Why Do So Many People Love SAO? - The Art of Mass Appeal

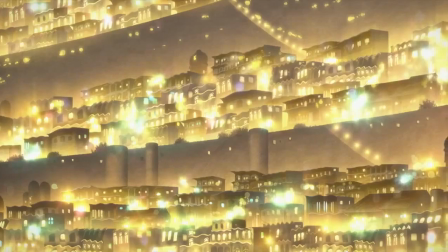497s
The show's visuals can really pop with vibrant colors without looking too silly,
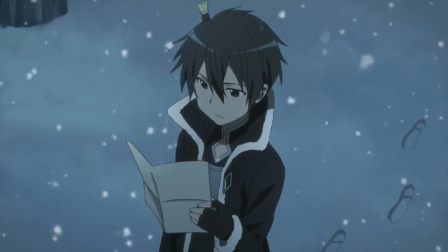502s
and those can be muted down for more serious scenes without it looking incongruous with the rest of the show.
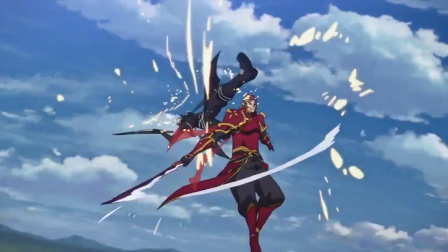508s
SAO manages to sell moe, horror, action, and even Looney Tunes-esque cartoon comedy at times,
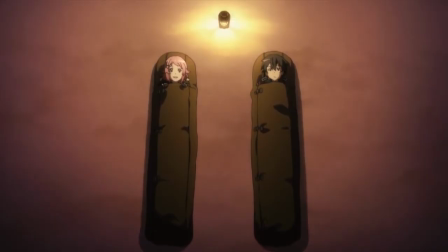515s
and it all feels like roughly part of the same series. And that highlights one of the show's other big strengths: plot variety.
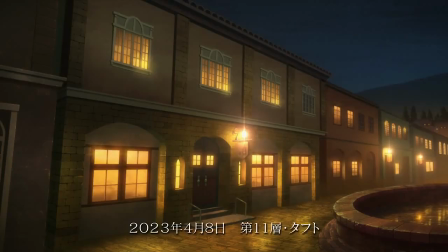523s
Because of the long time scale of its storyline and the way that its setting creates a sort of blank slate for adventure,
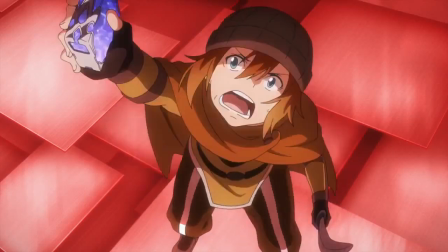529s
it can dabble in lots of different plot concepts and even genres. One episode might be a short tragedy about Kirito watching all of his friends die,
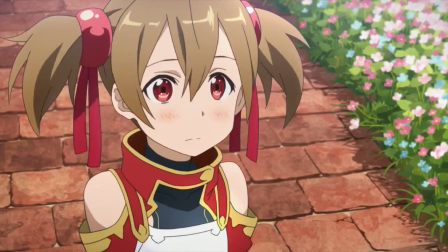538s
while the next is a cute story about saving a little girl's pet and beating up some cackling Team Rocket villains.
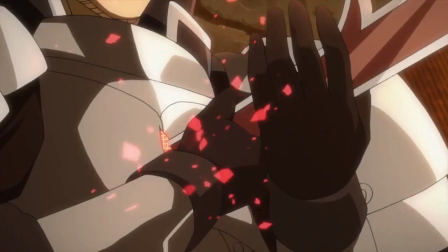544s
And that can be followed with a two-parter murder mystery.
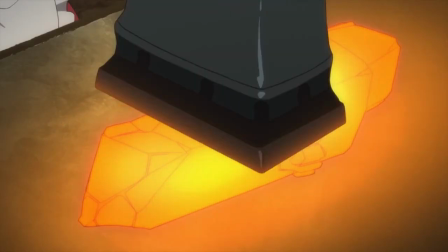547s
And after that, why not let's go on a side quest for crafting materials that blossoms into a short, unrequited love story.
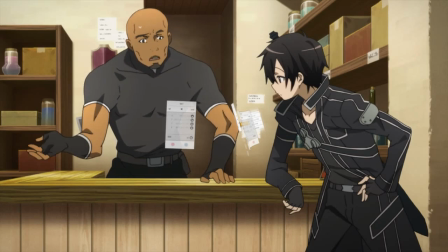554s
None of these individual stories have to be particularly great. Hell, they don't even have to make much logical sense,
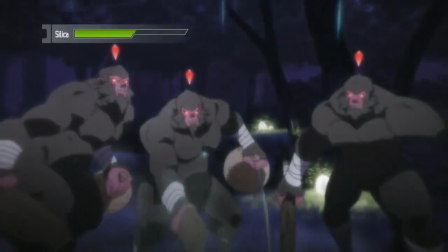560s
because each one is so different from the last that it's kind of fun to watch just
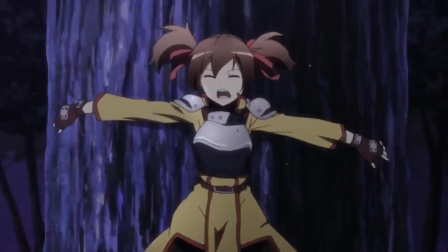565s
for the surprise of finding out what they're gonna do next. Even if you really hate one storyline,
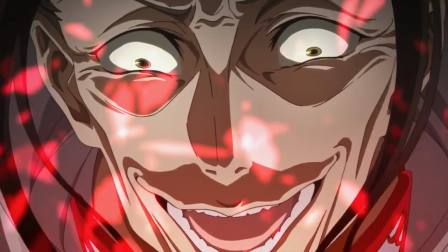570s
you can rest assured that something new is on the horizon within an episode or two,
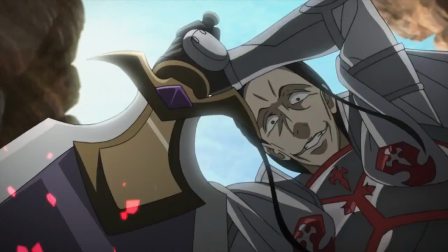574s
and there's a good chance that at least one of the many things that the show tries will work for you.
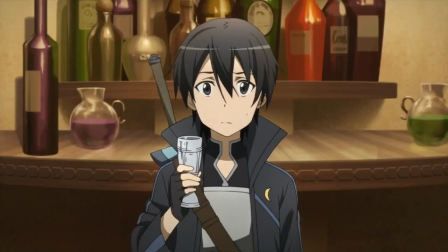580s
And because Kirito's character arc is about learning to open up to other people,
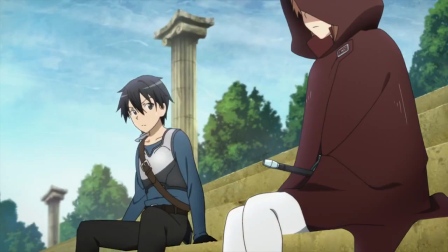585s
all of those different plots feel like they're moving the central plot forward, or at least a little, even if they're really just filler.
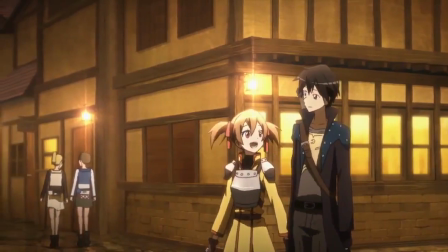592s
That results in a show that feels like it's moving forward at a good pace.
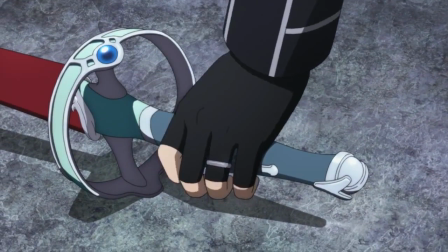597s
Emphasis on feels because if you look at the actual storytelling and the logical structure of events, it's an absolute mess.
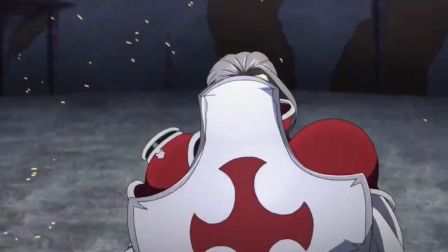604s
I mean, just look at the final fight between Kirito and Kayaba Akihiko. It just comes out of nowhere on floor 75 and doesn't work at all.
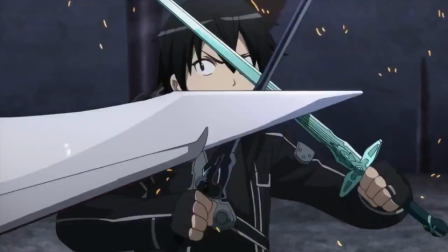611s
But if you're just sitting down for entertainment, how a show feels to watch is paramount,
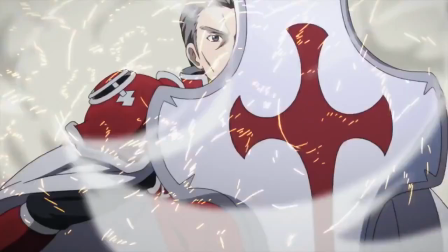618s
and what sense it makes doesn't matter so much. And to be clear, I'm not saying that it's dumb to enjoy a show on that level.
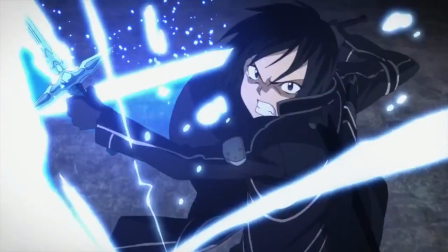625s
There's value in sitting down, turning your brain off, and simply being entertained for the sake of relaxation.
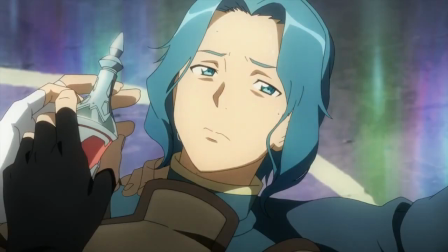632s
Analyzing anime can feel like work. For me, it is work. In SAO, it feels like at least one really important thing happens every single episode,
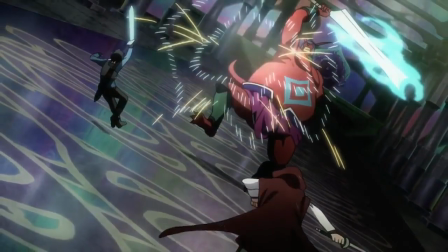641s
and there's usually a really cool feeling action scene every 2 or 3 episodes to keep the excitement up.
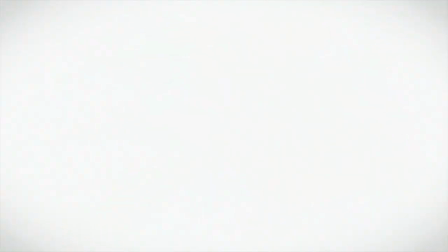647s
As a result, the show has momentum. Once you start watching, it's very easy to keep watching without getting bored or confused.
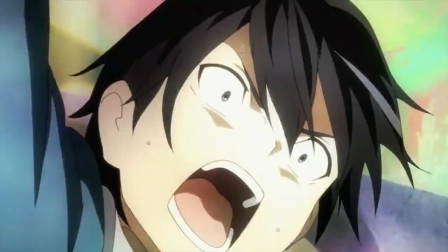654s
The show is consumable, like popcorn or other A1 Pictures shows like Gate.
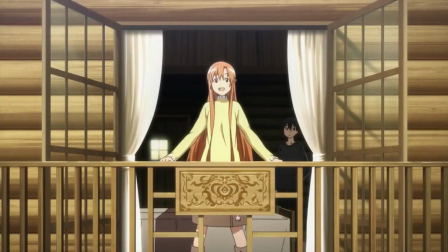660s
The show suffers a lot when it loses this forward momentum,
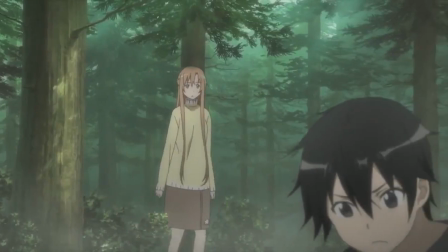663s
which I think is a big part of why even fans of the series acknowledge that the fairy dance arc kinda sucks.
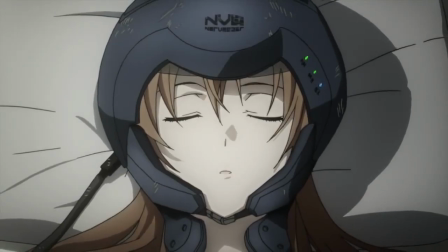670s
Kirito has a clear goal there, with an obvious solution in trying to rescue Asuna, which means that any diversion from that goal,
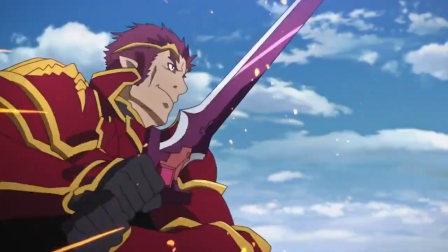677s
like going off to fight a random guy in PvP, feels like a true waste of time.
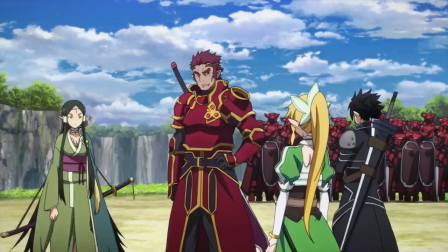682s
And Kirito's character is entirely static during that storyline. He doesn't grow or change at all.
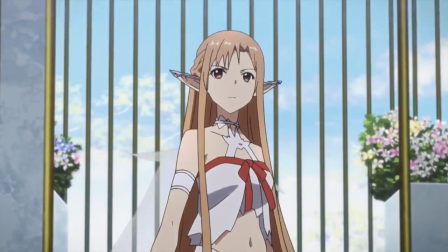688s
Neither does Asuna, or anyone aside from Suguha, and even then, only kind of.
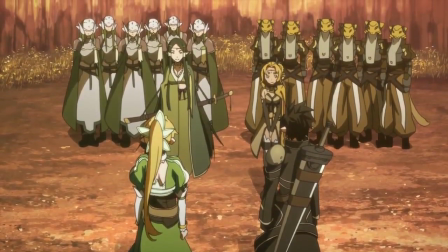693s
So even when the story is moving forward, it feels kind of flat.
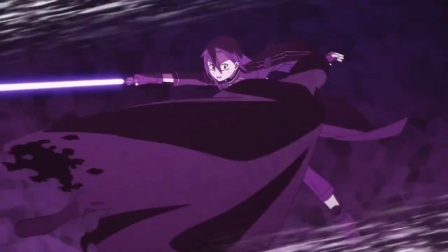698s
Gun Gale fixes that in a kind of artificial way by giving Kirito sudden onset PTSD to get over,
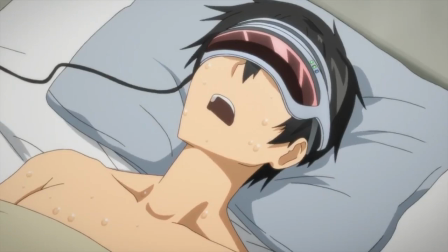704s
but it does help the story feel more substantial, and fans reacted positively to that.
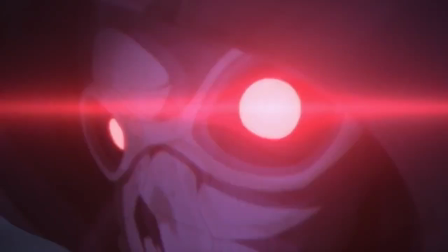709s
When it does work, even if it doesn't actually have any idea where it's going,
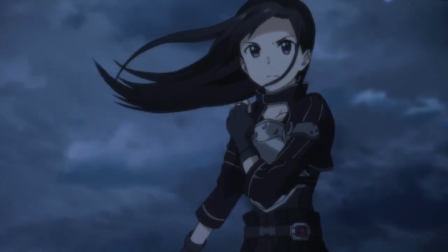714s
SAO's story moves forward with a bold sense of confidence and purpose.
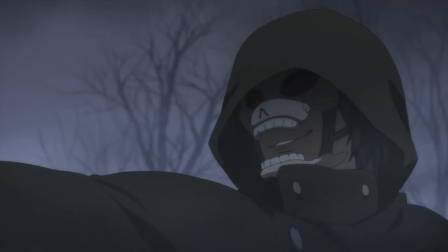719s
Speaking of boldness, SAO also excels at setting a strong tone for whatever is happening in its story at any given time,
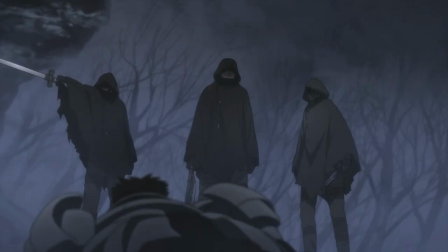727s
particularly early on.
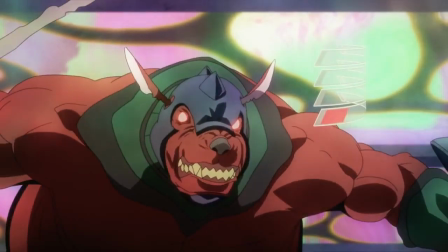728s
Not necessarily the most appropriate tone, as Explanation Point noted while talking about the first boss fight in his excellent video about SAO Abridged,
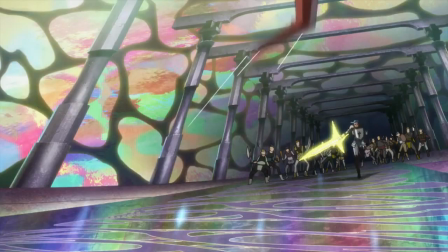736s
but a tone that is powerful and striking nonetheless.